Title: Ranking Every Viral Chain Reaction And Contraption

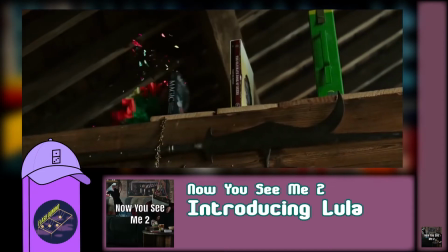The pacing is very fast, probably because the machine isn't supposed to be the highlight of the scene and it's not really meant to show anything.
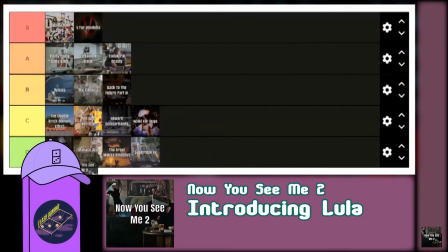I even forgot it was here the first time I watched the movie. It's really not much, so I'll put it at C tier.
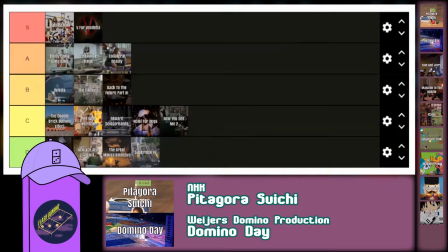Moving on to chain reactions from TV now, and right away there are 2 that I want to mention, those 2 being Pythagora Suichi and Domino Day.
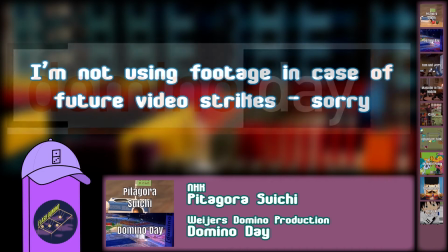It goes without saying that these 2 are amazing.
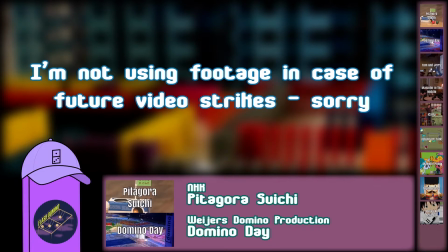They are the spawn of the modern day machine and domino styles, and it's crazy to think they influenced so much while to this day still having distinct and seamless styles of their own. Obviously these aren't the first ever chain reactions, but at this point in domino building, and at this point in machine building, these builds did something that every single build in production before them didn't.
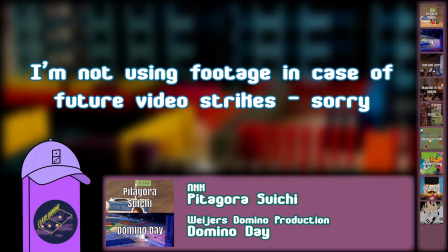They made generations of builders want to recreate and expand upon builds in this style. And that's exactly why chain reaction communities exist today.
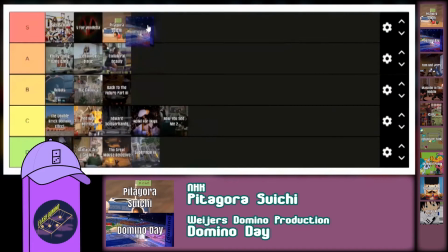Everything about these 2 is classic and perfect, and they are undoubtedly S tier. Let's move on to the machine in Designs on Jerry from Tom and Jerry.
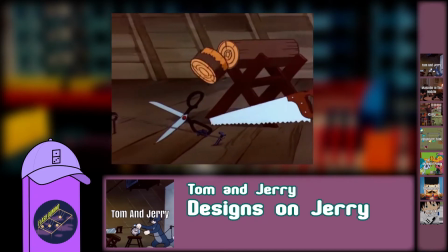This is actually a very convincing animated chain reaction, and something that probably wouldn't even take too much modification for every step to work in the real world.
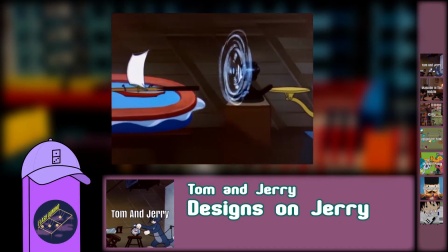I do see some little nitpicks, like no way the boat would go in such a straight line if it's being blown by a fan, but again, that's okay when addressing animation.
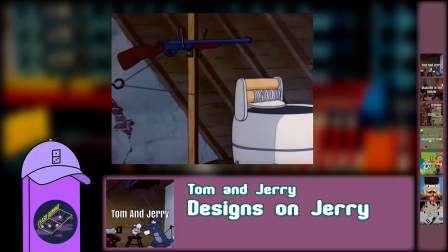It's no showstopper style-driven build, but it's very clean, understandable, and diverse in its steps.
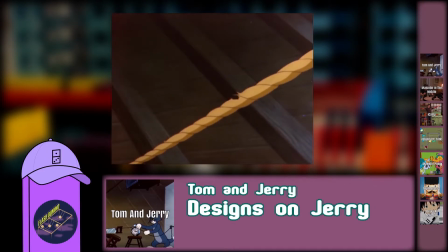This is exactly what animated chain reactions should look like in my opinion. This work is a solid A tier.
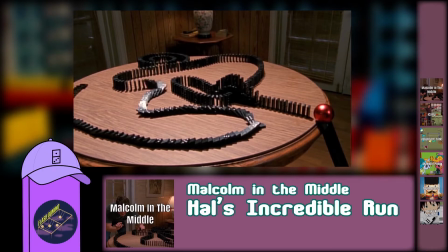Hal's incredible run from Malcolm in the Middle demonstrates a good amount of homemade chain reaction concepts for a TV setup and has a nice integration of household objects.
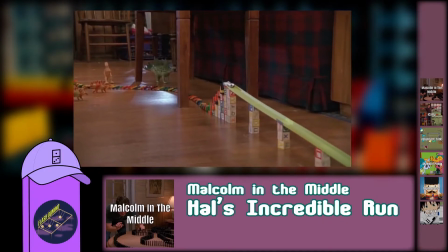And it's filmed as if all the dominoes were accidentally set off early, everyone's favorite chain reaction cliche.
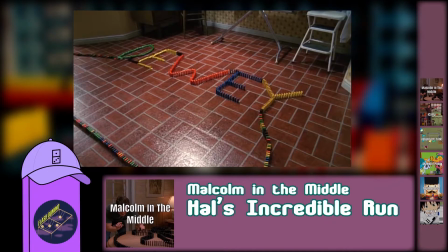Aside from one random split off towards the beginning, the whole setup is very easy to follow.
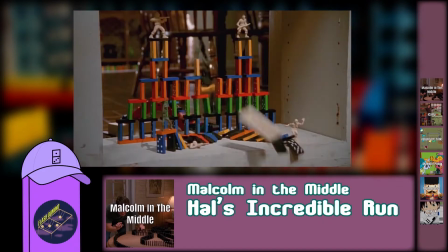Ha, and this wall technique is kinda trying to be a speed wall, but maybe the builder didn't know what they were doing.
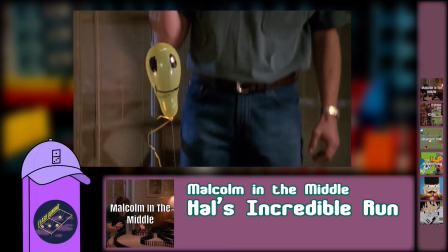I think this is a fun setup that, in a way, still shows the fun of building at home, and overall, it manages enough to make it to A tier.
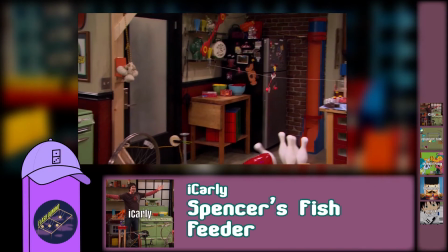Going back to back with the sitcoms, now we have Spencer's Fish Feeder from iCarly. I love the look of it, but a lot of the steps at the beginning go by too fast.
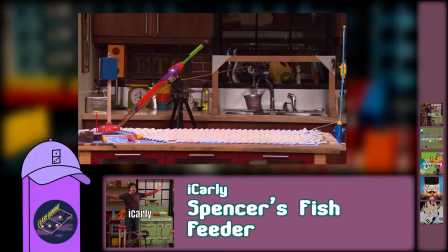It does a good job of going through many different surfaces like the floor, the table, the counter, and this wall pillar, but at the cost of jumping from place to place using these really quick transitions.
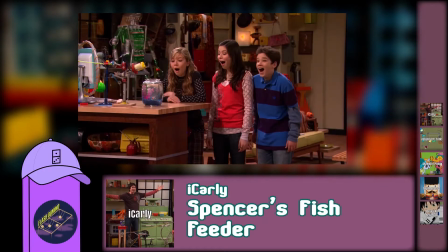Lots of long connections, typically strings, could make it really hard to follow the action if there weren't cameras following it for us. but still really nice material and step variety.
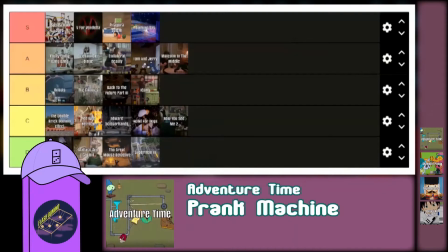This is still a B tier. Next up is the Prank Machine from Adventure Time.
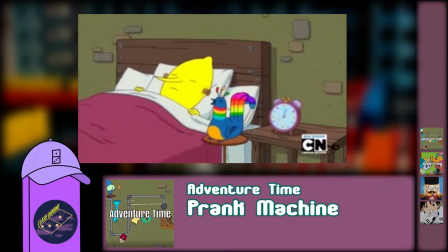It's charming on first watch, I'll give it that, and a really nice animated machine in 2D space, but what's going to bring it down is its use of gnomes.
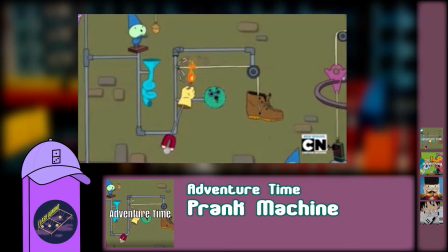Multiple times. The machine isn't quite gnome powered, but it's still kind of a cop-out when a lot more of the steps should have been actual object motions,
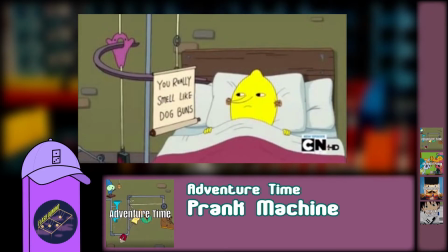and then you just expect them to stand there until the machine goes off. This one is a C tier.
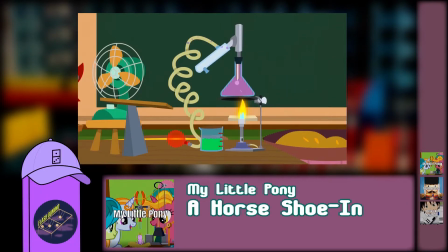And staying in cartoons, here's the machine from A Horseshoein from My Little Pony. Another one of those short and sweet machines, but wow, yeah, this one goes by fast.
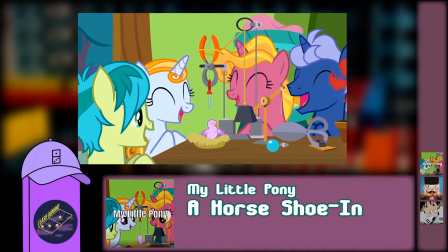The first part with the bubbles going down the tube takes just as long as the next 80% of the machine.
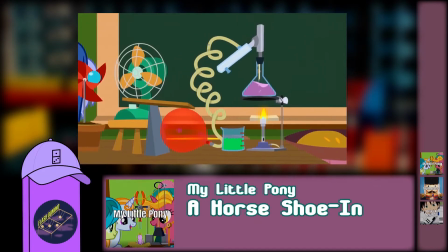There are actually some really nice additional details like the clamp on the scissors and the seesaw connections that really make these motions feel secure,
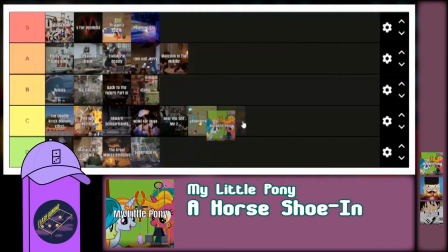but due to the length and the pacing, I'm just going to keep this one on C tier. The Christmas special machine from Mythbusters is solid overall.
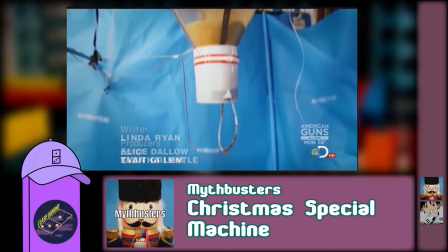Nice to see we can totally count on a show like Mythbusters to deliver on a DIY sciencey looking machine.
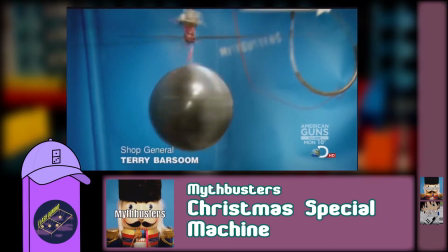I love the Christmas assortment of materials, and I love how many different kinds of motions we get to see.
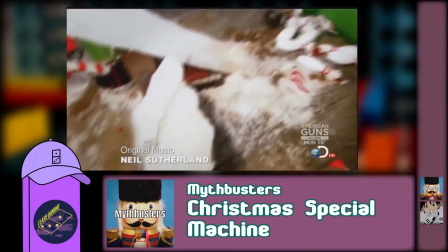The chain reaction logic is pretty sound, though not quite as sound as an S tier.
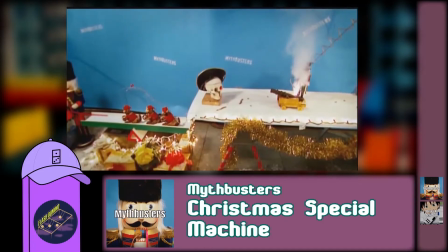A lot of these connections look a little sloppy, the materials look like they're not in decent condition, and they put a blast step in the middle of the machine that faces towards the rest of the machine.
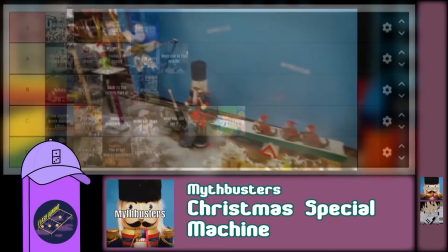But don't get me wrong, I don't mind a DIY feel, and for all aspects that this machine is good in, I'm saying it makes it to A tier.
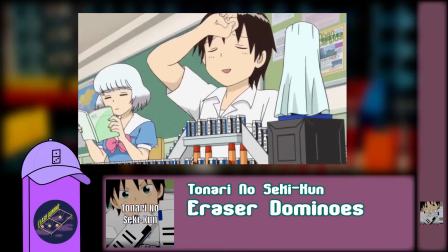The last of our chain reaction projects from TV is Eraser Dominoes from Tonari no Seki-kun.
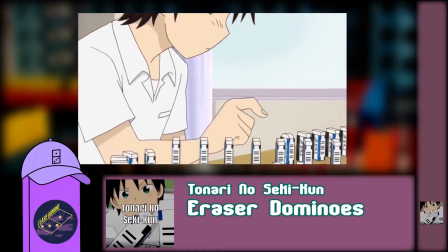I love that it's erasers because Japanese builders do so many amazing things with these erasers, but I can't rank it too high because 75% of this is just a regular domino line.
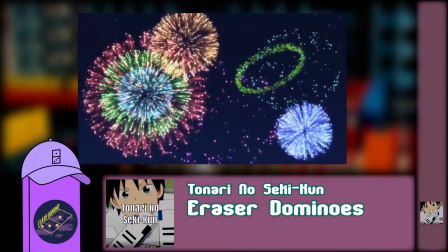It fits its atmosphere, I can see what's going on, but it doesn't look like much or try to be more than just a small desk setup, so I'm putting it at C tier.
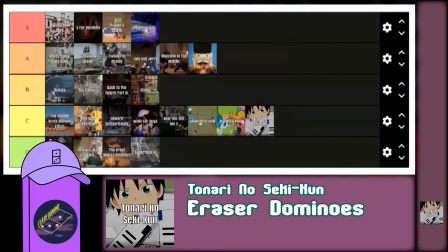Oh, and apparently there was a live adaptation of this scene with lots of really dramatic reactions.
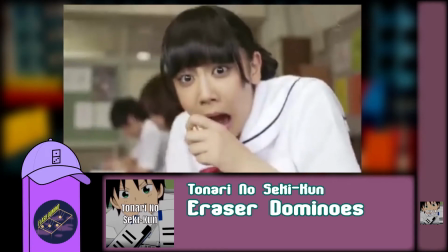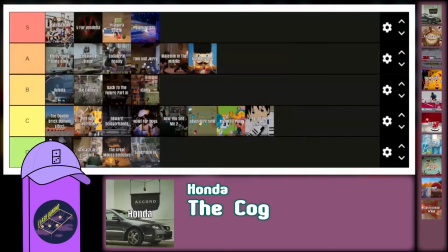Our first commercial is this iconic one by Honda called The Cog.
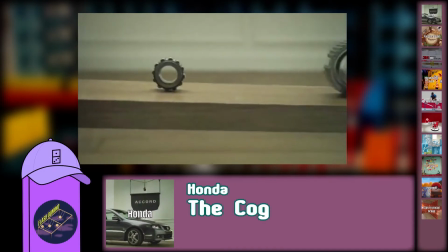This is probably one you've seen on quite a few other occasions, and I love it, it's so clean.
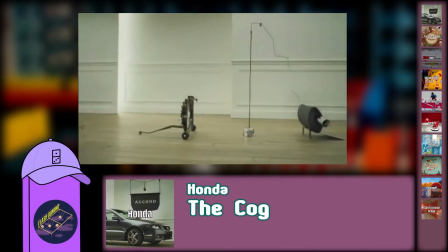It goes to great lengths to intentionally make certain steps just barely work, like the fan that slows down right when it hits the pole, or the barrel that hits the lever on its last possible rotation,
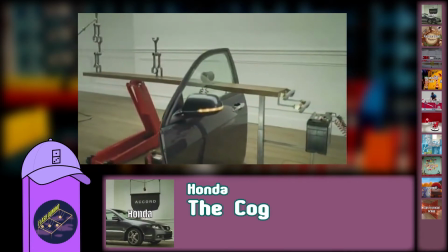and that is so satisfying, kudos to these designers. I will say that this machine's one downside is that it's not always clear what exactly every object is,
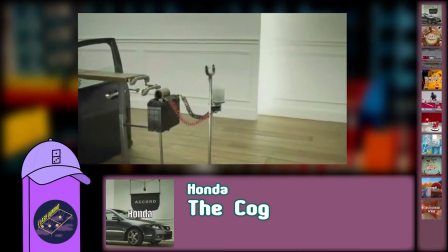since it's exclusively made out of car parts, but at least this machine gets nice deliberate actions out of them.
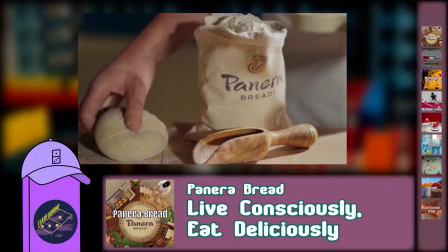I'm putting this in A tier. The next commercial is by Panera Bread, called Live Consciously, Eat Deliciously.
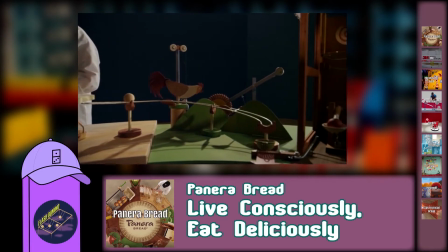This machine focuses very heavily on its set pieces, like the bakery and the farm, and sometimes that makes it feel like it's putting all its eggs in one basket.
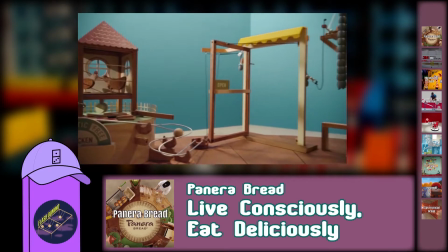It's super cool to see all the steps that change the set, but there are so many split-offs, so many things that happen off the main path, and that makes it hard to focus on the main movements as I'm watching.
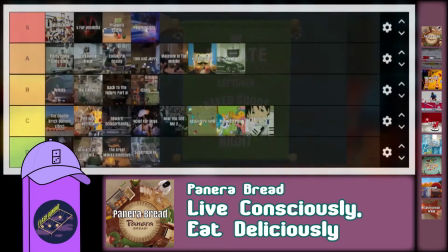I'd give this machine more points for its atmosphere than its kineticism, and because of that, it's a B tier.
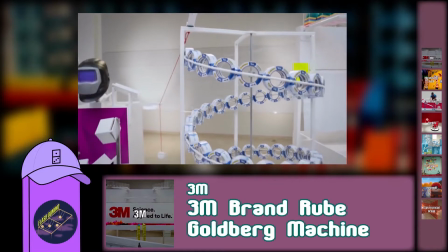Here's one by 3M called 3M brand Rube Goldberg machine. I'm going to bring back some previous talking points for this one.
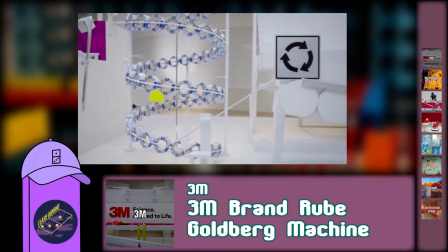This machine pretty much falls in between what I consider to be mechanical but chain reaction at heart, and factory.
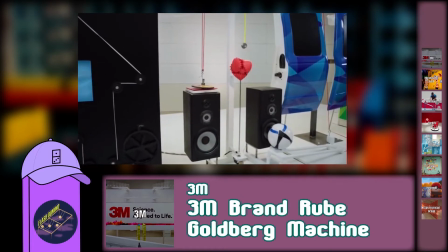There are some parts that are really cool, and other parts that are just electronic and hard to understand, and this machine just straddles that line.
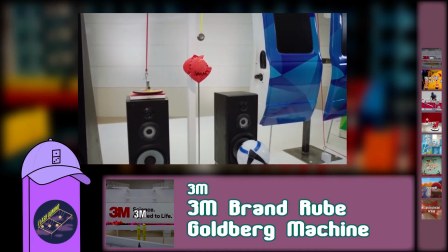I love the rolling and swinging bits, and you could make the case for this to be higher, but I'm keeping it in B tier.
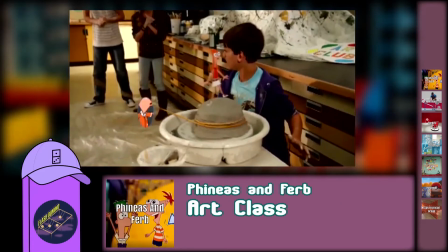Now we have a small commercial segment for Phineas and Ferb called Art Class.
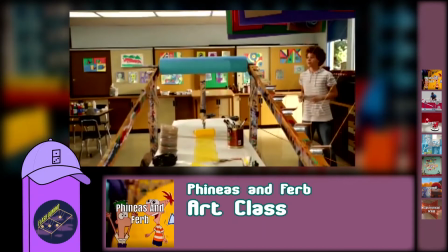This machine has a couple really clear and distinct motions, but then just sort of tucks the rest of itself away behind them.
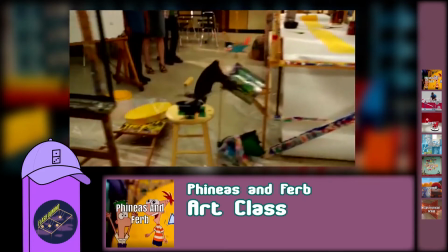And with the big motions just being things like rolling or flipping, this machine doesn't really try to be much originality-wise.
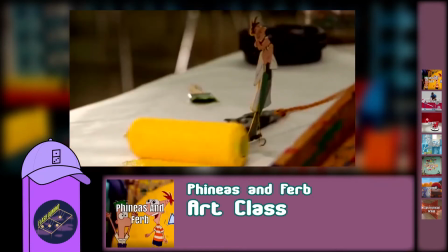I do think this is a charming machine, and it does what it needs to do, but it just doesn't do anything more than C tier for me.
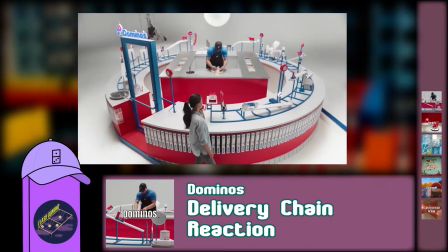Our next commercial is by Domino's, called Delivery Chain Reaction. I didn't look too much into who made this, but doesn't it look very similar to Panera Bread's?
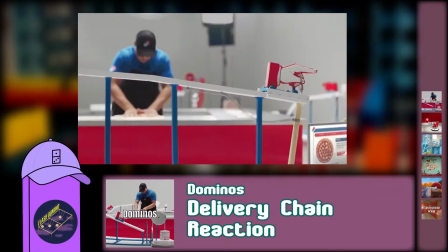Both machines have circular designs that represent a part of their business cycle, with all these custom-made set pieces.
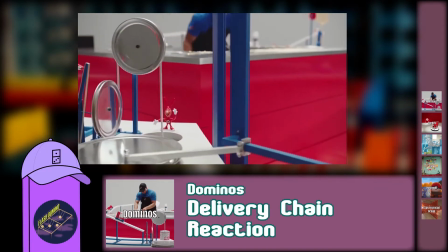This machine does a little better than Panera's in terms of clear motions and path of action in my opinion, but since it still doesn't really have the depth of a top tier, I'm keeping it in B tier.
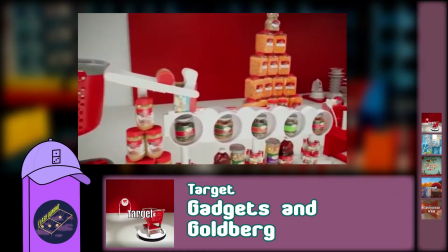This next one is by Target, called Gadgets and Goldberg. On first watch I was thinking, wait, are commercials allowed to be this good?
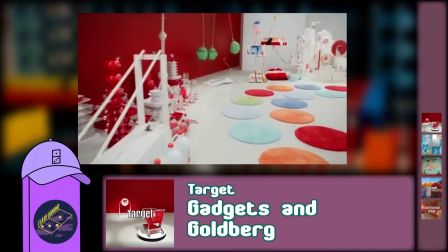It's got launches and slides and things falling perfectly into place, and everything's just so easy to follow.
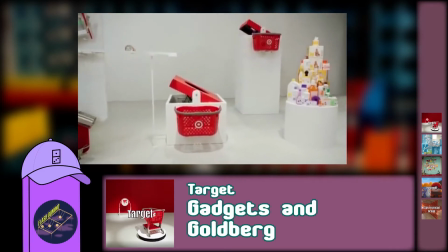It's even got a basket to stop a can from rolling around. You barely ever see that attention to detail in production style builds.
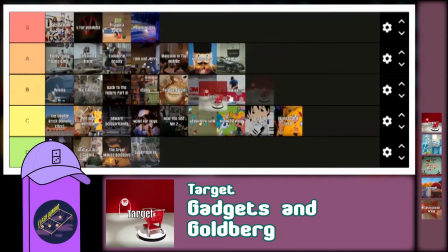This one's going straight to the top of the list at A tier, and I know I shouldn't have a favorite one among the commercials, but yeah, it's probably this one.
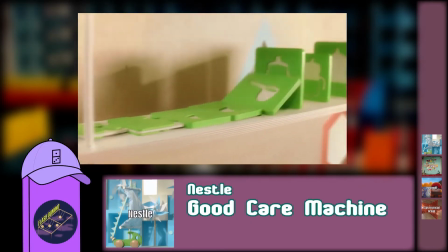Now for one by Nestle, called Good Care Machine. Like all these commercials, this one is good with its atmosphere and product placement, but this one has so much stuff happening simultaneously,
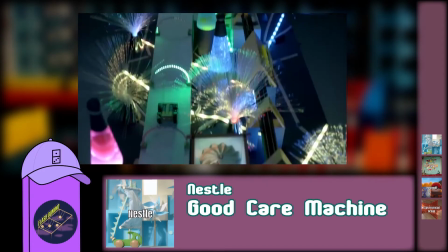which is especially hard to watch when some of the steps turn electronic like this train, and you don't know which steps are actually part of the machine or not.
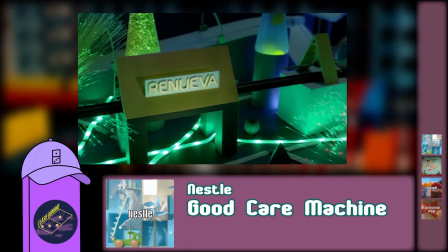I get that as part of the message that the machine represents a human body, and bodies always have multiple functions, but then it really takes away the watchability.
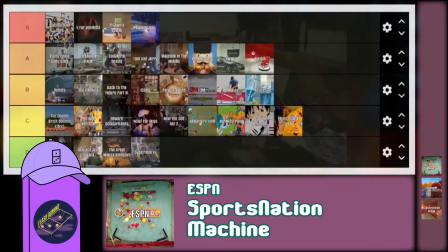This machine is a B tier. Next we have a bit by ESPN, called Sports Nation Machine.
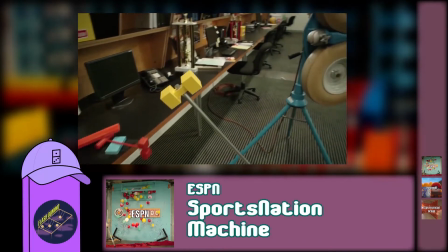This one is really good. I think the motions look the most distinct and authentic to what a chain reaction machine should look like out of all the commercials on this list, even better than Target.
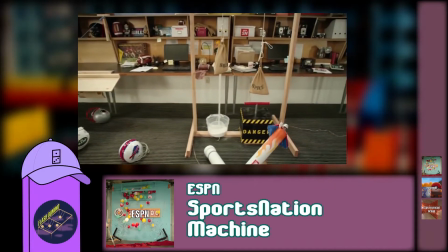Everything is fluid, you can see the actual woodwork behind each step,
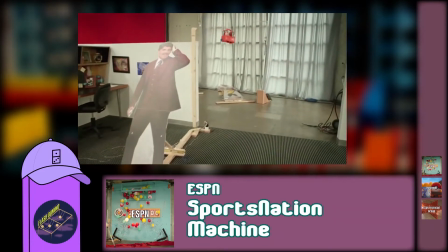and then it goes through a nice variety of surfaces and surprisingly fine-tuned motions. The only reason it's not my favorite commercial is because there's one step with these two people,
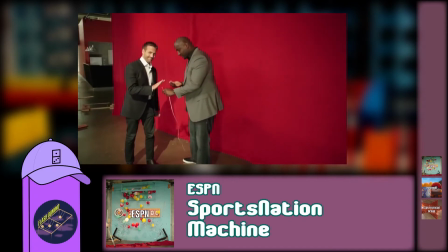and it's filmed like it's part of the chain reaction, but I've been over this, it really doesn't count as a step. You just stopped all the action to watch two guys push a button.
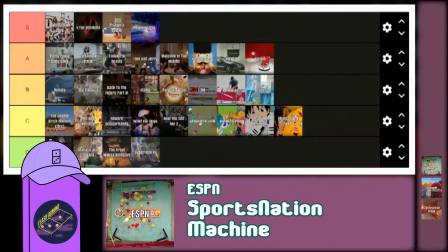Unfortunately, that just brings it down for me. Still an A tier, but no more humans in chain reactions, please.
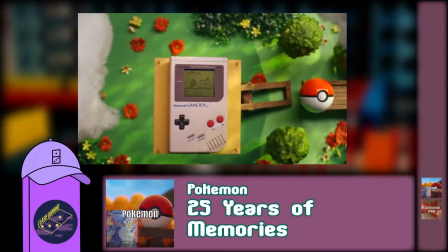Moving on to one by Pokemon, called 25 Years of Memories.
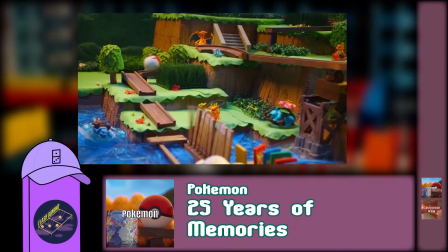At times this one does put more work into the set pieces than the chain reaction, and that's not to say immersion is a bad thing, but the backdrops shouldn't overshadow the art.
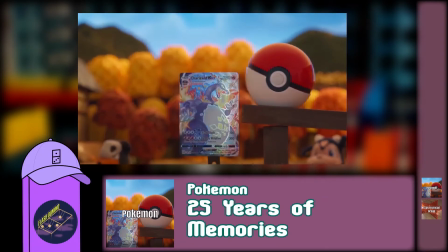It still shines through with its chain reaction at times and demonstrates many fundamental motions well, like auto tilts and ball lifts, even if they're done a little more mechanically.
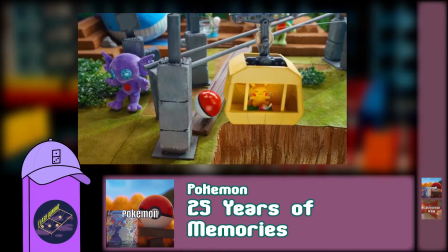This could just be one of those instances where the builders know their stuff, but it just comes down to the decisions of the other designers and people on production.
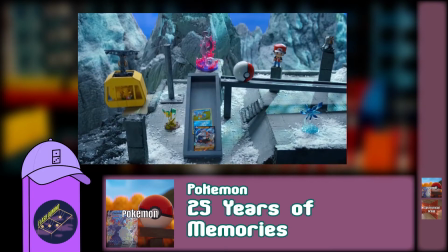This one almost falls to B tier, but because of the size of the machine and how well it keeps its atmosphere, I'll put it in A tier.
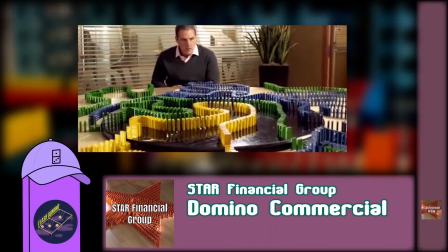Before we move on to music videos, let's talk about this last one by Star Financial Group, called Domino Commercial.
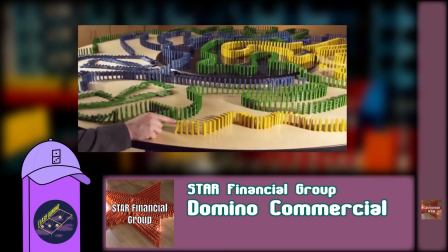This one was actually built by the Domino Wizard himself, the dude that popularized domino toppling as an art form and held the very first domino world record, Bob Specca.